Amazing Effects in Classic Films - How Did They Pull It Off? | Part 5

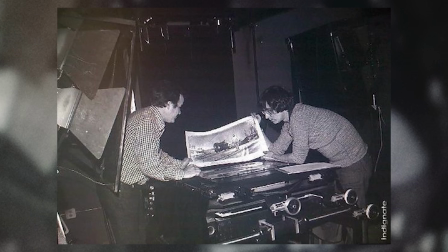(8:16)
One of the biggest challenges Spielberg ran into toward the end of Close Encounters production was how the mothership was going to look.
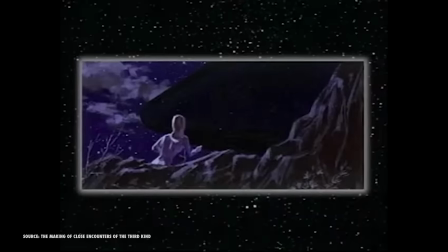(8:23)
He initially had the idea to have the ship be more of a black wedge, since he found the thought of a black mass moving through the night sky to be terrifying.
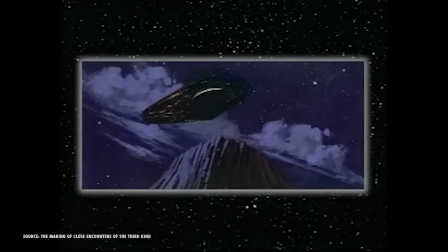(8:31)
However, when it came down to the actual creation of the ship, he said this. Every day on the way back from location at night, I would pass this huge oil refinery with like 10,000 50-watt bulbs everywhere and tubes and pipes, and it was just so complicated and so industrial that I thought, rather than romancing the mothership with a piece of mystery blotting out the stars, why not let the mothership be this huge city in the sky?
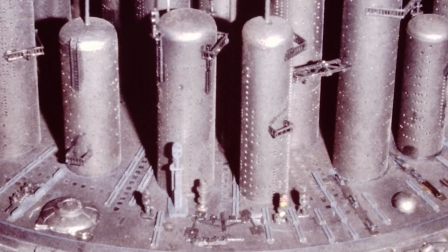(9:04)
So his team created a new design using model train parts along with other miscellaneous kits.
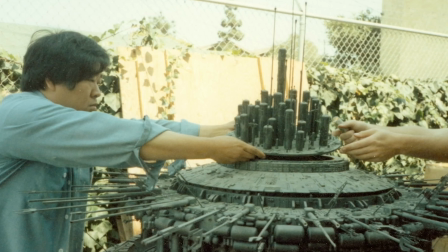(9:09)
And toward the end of the process, to fill out the ship more and make it feel more full,
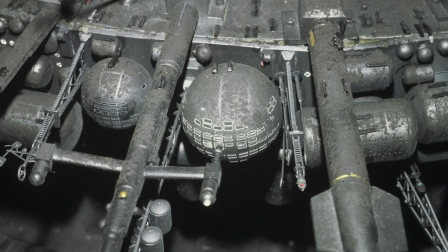(9:13)
they started adding random things like little mailboxes, a submarine, Volkswagen bus, and even an R2-D2.
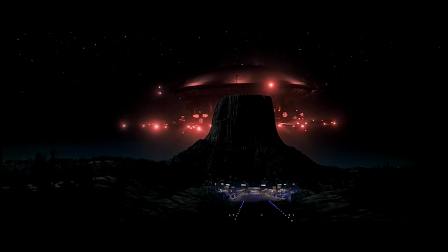(9:19)
And that fact is the entire reason I wanted to show this moment. For one of the greatest films ever made that was nominated for 9 Academy Awards,
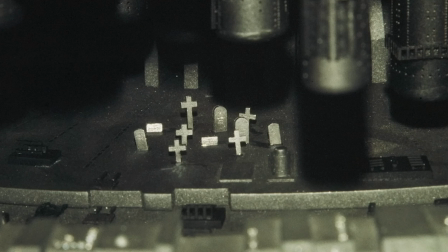(9:27)
they used model train parts and miscellaneous stuff to make the ship for the climactic moment of the film, and I truly love that.
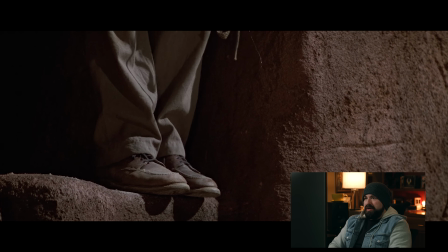(9:38)
I love that we got some Indiana Jones up in here. Indiana Jones, man.
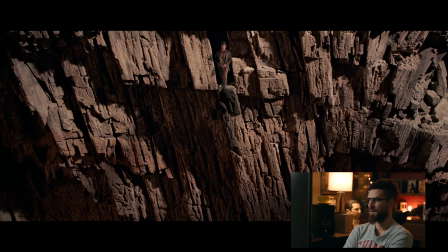(9:42)
If he could only unbutton that shirt a little bit lower, I would like this a whole lot more.
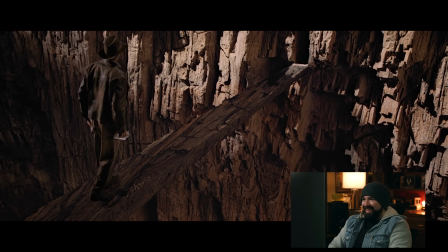(9:48)
He is wobbling all over the place. I would say green screen probably, because of how much he's moving around. The rock formation
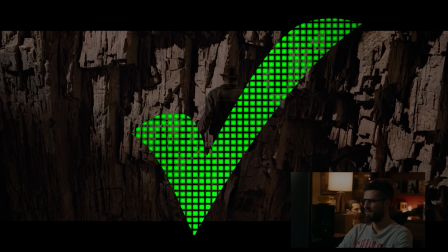(9:59)
feels like a miniature. With him standing on it just seems like green screen.
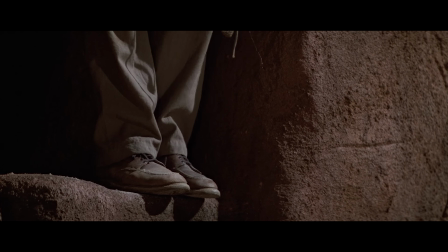(10:03)
For our second Spielberg film on the list, this effect from The Last Crusade when Indy has to take a literal leap of faith is one of those shots that has always stuck with me,
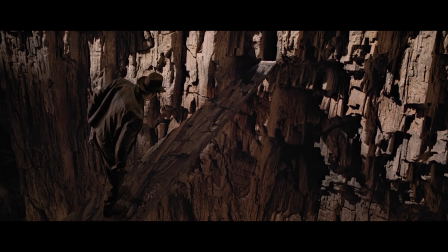(10:12)
and was done with miniatures, matte paintings, and blue screen compositing. The first shot of Indy looking down at the bottomless pit was done using a matte painting and a miniature.
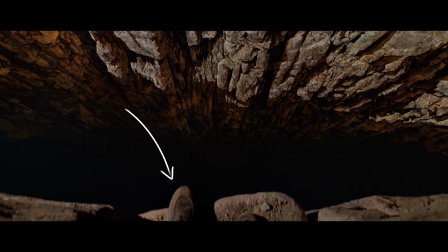(10:21)
The matte painting was acting as the background, and the miniature boot was a 1/3 scale of Harrison Ford's boot. With some light puppeteering, you would never guess that this wasn't actually Harrison Ford's foot.
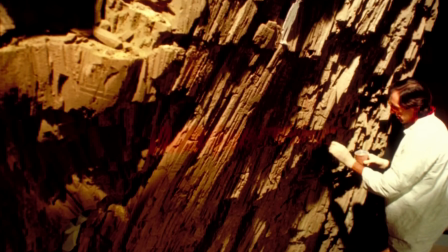(10:32)
To film the rest of these invisible bridge shots, a 9-foot tall and 13-foot wide model of the bridge was created by Paul
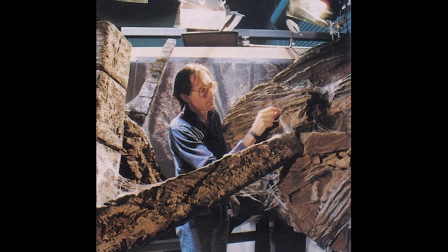(10:38)
Houston and carefully placed in front of the camera so that it matched with the blue screen footage of Harrison Ford walking down the bridge.
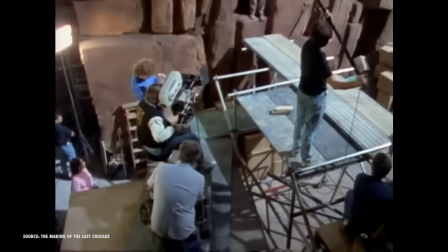(10:44)
Using the classic technique of forced perspective, the filmmakers painted the bridge so that it would blend in and look invisible from the starting camera position.
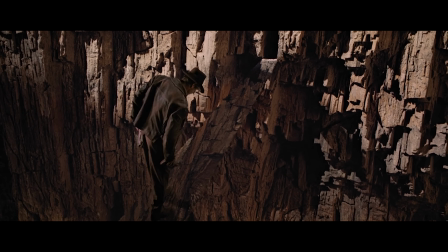(10:52)
The camera move that reveals the bridge was crucial to selling the effect,
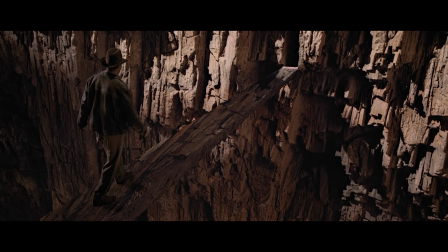(10:56)
so the move was figured out by the team at Industrial Light and Magic months prior so that the miniature artist had something to work off of.
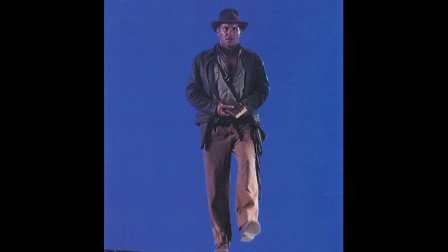(11:03)
And because Harrison Ford was filmed on a blue screen, his shadow was lost and needed to be added back in using a stop-motion puppet.
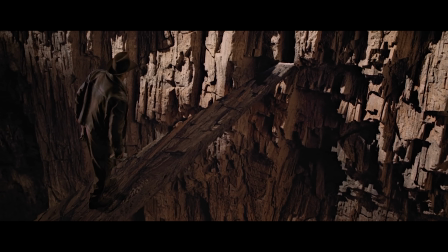(11:09)
They animated the puppet to mimic Ford's movements, then split-screened the puppet out of the shot and kept his shadow, then added that to the final composite.
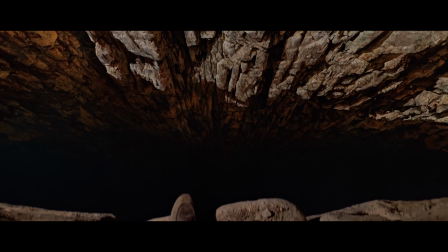(11:17)
Combine all these assets together and you have a vertigo-inducing sequence.
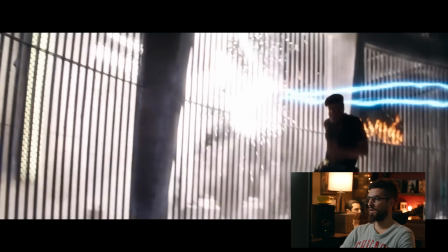(11:24)
Wow, I guess Sylvester Stallone wearing a beret in The Expendables is a throwback.
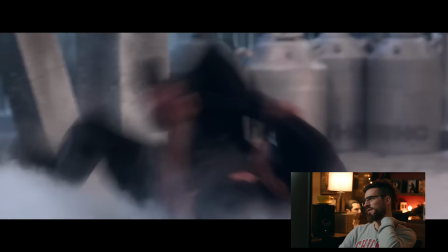(11:28)
I've never seen this. The sparks are practical special effects, and then the blue bolts are CG.
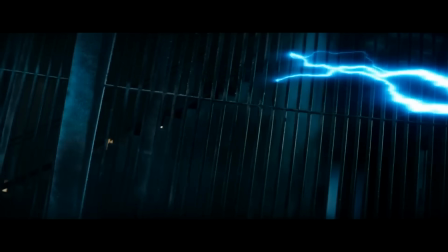(11:36)
It just seems like practical to me. This is a funny one because the effect I love here isn't really seen in the movie.
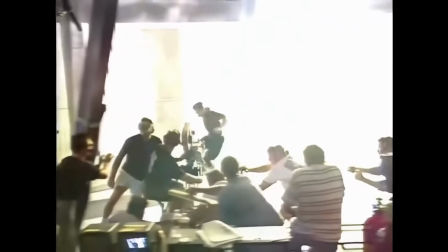(11:42)
It's something that has stuck in my head since I saw it on the original Movie Magic episode in the 90s, which you can see the end result of in the wide shot here.
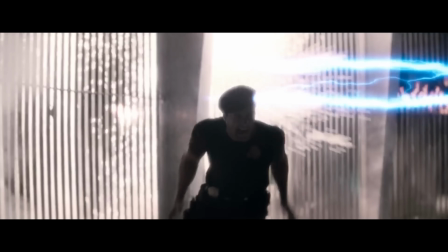(11:50)
This moment here, where Stallone is jumping out of the way of the laser, had an in-camera effect of the laser burning through the bars behind him.
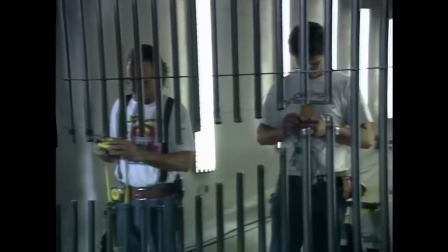(11:58)
To create that illusion, the pyrotechnics team pre-cut the bars and added some flash paper in the gaps, which,
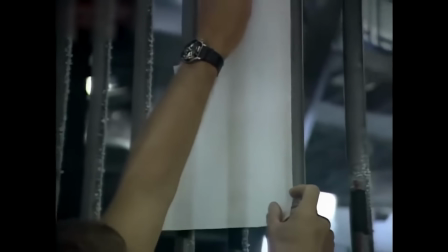(12:04)
for those who don't know, flash paper is a highly flammable piece of paper that ignites quickly and leaves very little residue.
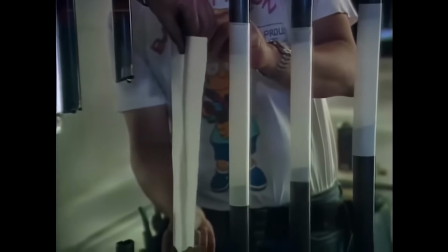(12:10)
You'll often see it being used by magicians. Once the flash paper was in place,
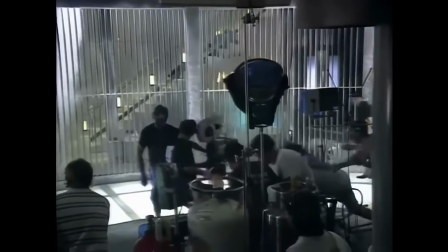(12:14)
they painted it to match the bars and wired it up so that on cue it would appear as those bars were being disintegrated from the blast of the laser beam as it moved across,
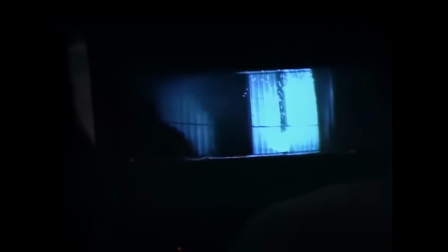(12:22)
which that laser was added in post.
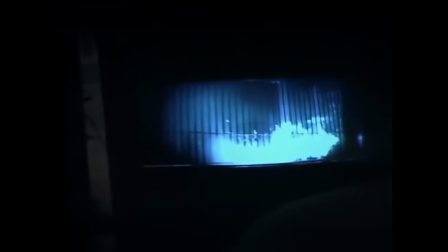(12:24)
It's so simple, but so awesome.
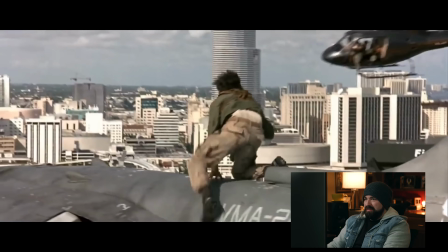(12:30)
90s Arnold Schwarzenegger is unrivaled. Arnold always finds himself in a pickle.
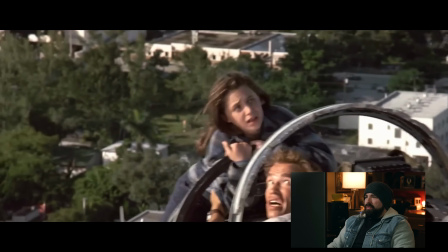(12:35)
Who holds a gun like that? There's no way that that's fake.
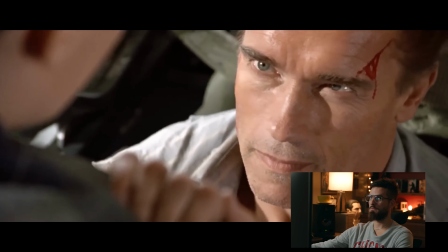(12:41)
I love the last looks before something where they go. Also, there's no way that that's real.
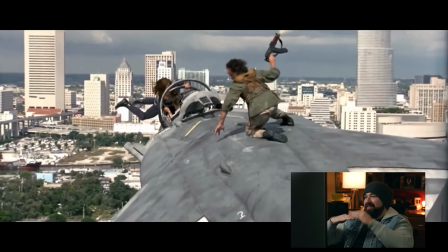(12:47)
So my guess is they shot it on like a rig on top of a building outside.
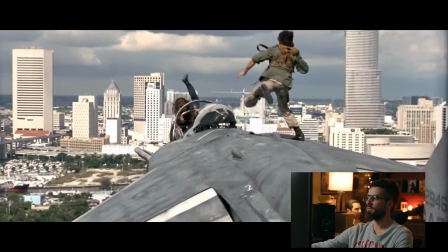(12:53)
Yeah, it feels like they have almost like a car rig with the behind the plane shot where they actually have a stuntman.
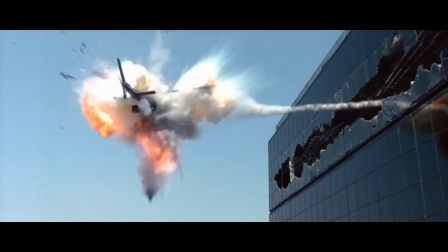(12:59)
They're able to manipulate the plane to kind of dip. There are so many shots from True Lies worth talking about, but the way they handled the jet is one of my favorites.
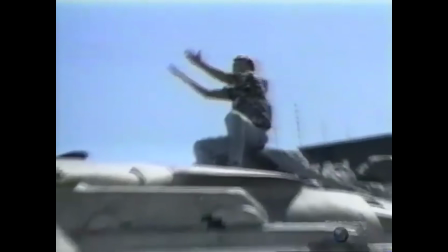(13:08)
There's a mixture of techniques here, but the aspect that I love the most is that the filmmakers created a 47-foot long mock-up of a Harrier fighter jet out of fiberglass,
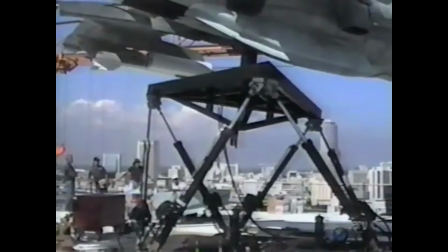(13:16)
set it on a steel structure that could then move using motion control, and all of this was done on top of a 20-story building.
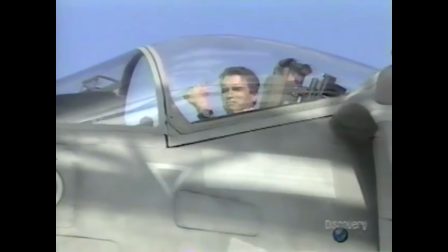(13:24)
So in true James Cameron fashion, they really went for it, allowing the team to get a ton right in camera.
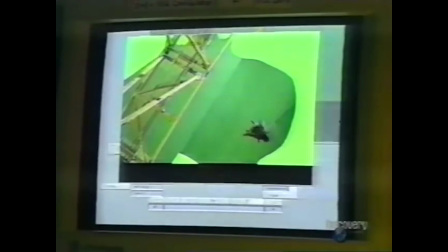(13:29)
Of course, miniatures, compositing, and green screen for shots looking down were all used to make the entire shot work,
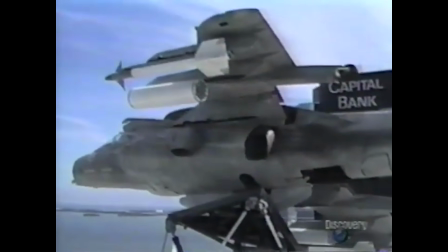(13:35)
but having that physical jet in the sunlight that high up really does miles of work to make the whole scene memorable.
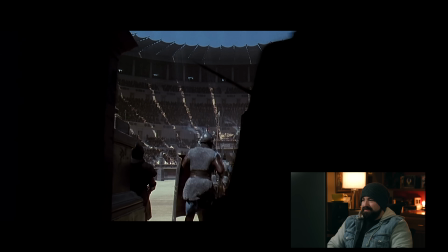(13:44)
I just watched this. This really is like one of the best movies ever.
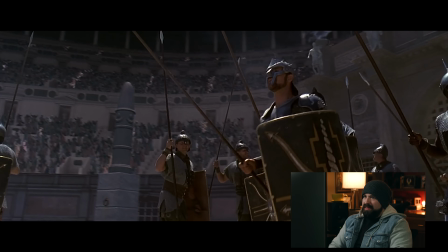(13:49)
God, Joaquin Phoenix was perfect for this. I want to say that it's CG, but the fact that it's in here makes me second guess myself.
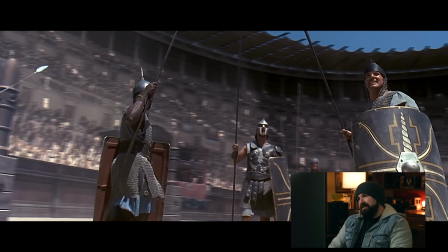(13:56)
It kind of looks projected. I may just be overthinking this now.
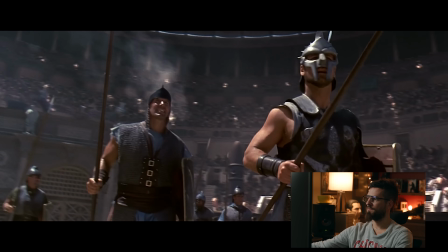(14:01)
I'm like getting in my own head. Yeah, didn't they have a real Coliseum of some kind that they didn't have to build?
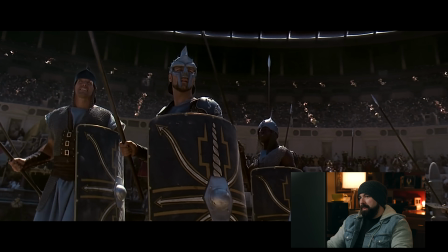(14:08)
I'm going to say it's projected because I'm overthinking and it should just be CG,
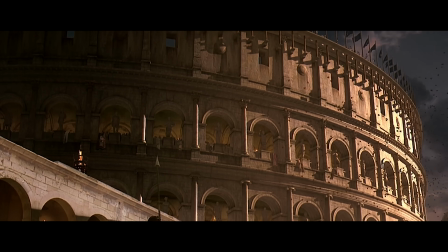(14:15)
but I'm going to say projection. Gladiator has plenty of shots worthy to talk about,
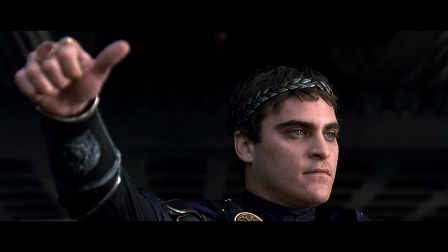(14:21)
but today we are going to bookend this episode by talking about the Coliseum shot.
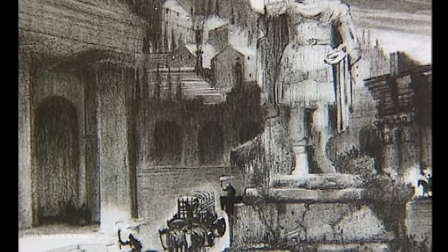(14:25)
In pre-production, Ridley Scott ran into some issues with the Coliseum design since it wasn't giving him the lighting pattern that he wanted.
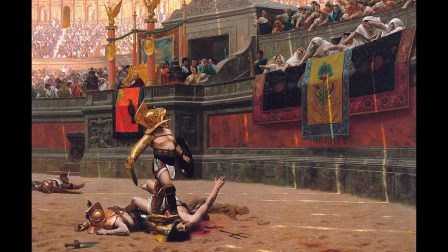(14:31)
Originally, Scott wasn't interested in making this film until the producer Walter Parks showed him this painting, which excited Scott and gave him the inspiration for the look of the film.
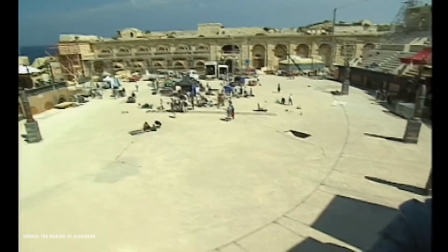(14:40)
To solve the lighting issues, similar to Ben-Hur, the filmmakers built the first half of the set and filled it with around 2,000 background actors.
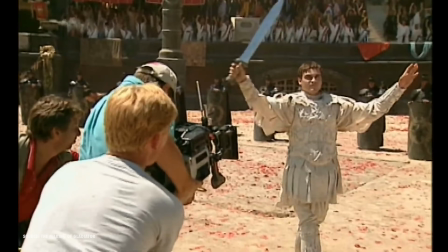(14:48)
But for the rest, instead of miniatures and dolls, CG was used to extend the set and fill in over 70,000 digital extras.
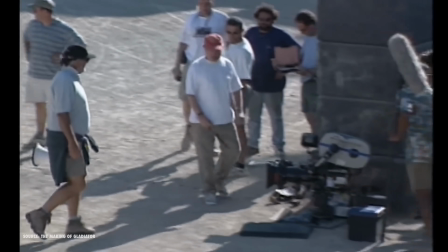(14:55)
And as a bonus fact, Ridley Scott started production on this film with only 21 pages of the script that were agreed on,
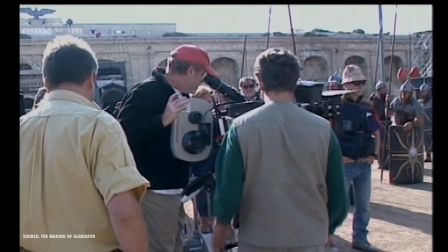(15:01)
and the rest of the film would go through drafts as they were shooting, which sounds stressful.
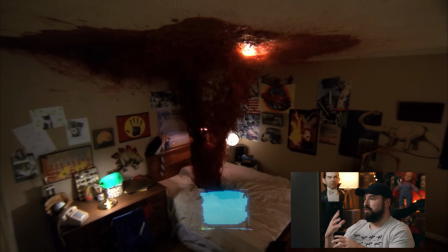(15:06)
But that is it for today. If you haven't seen our other classic film episodes, check those out in the playlist on our channel. And if you have some shots that you'd like to see us explain on the show, post those below. And until next time, don't forget to write, shoot, edit, repeat.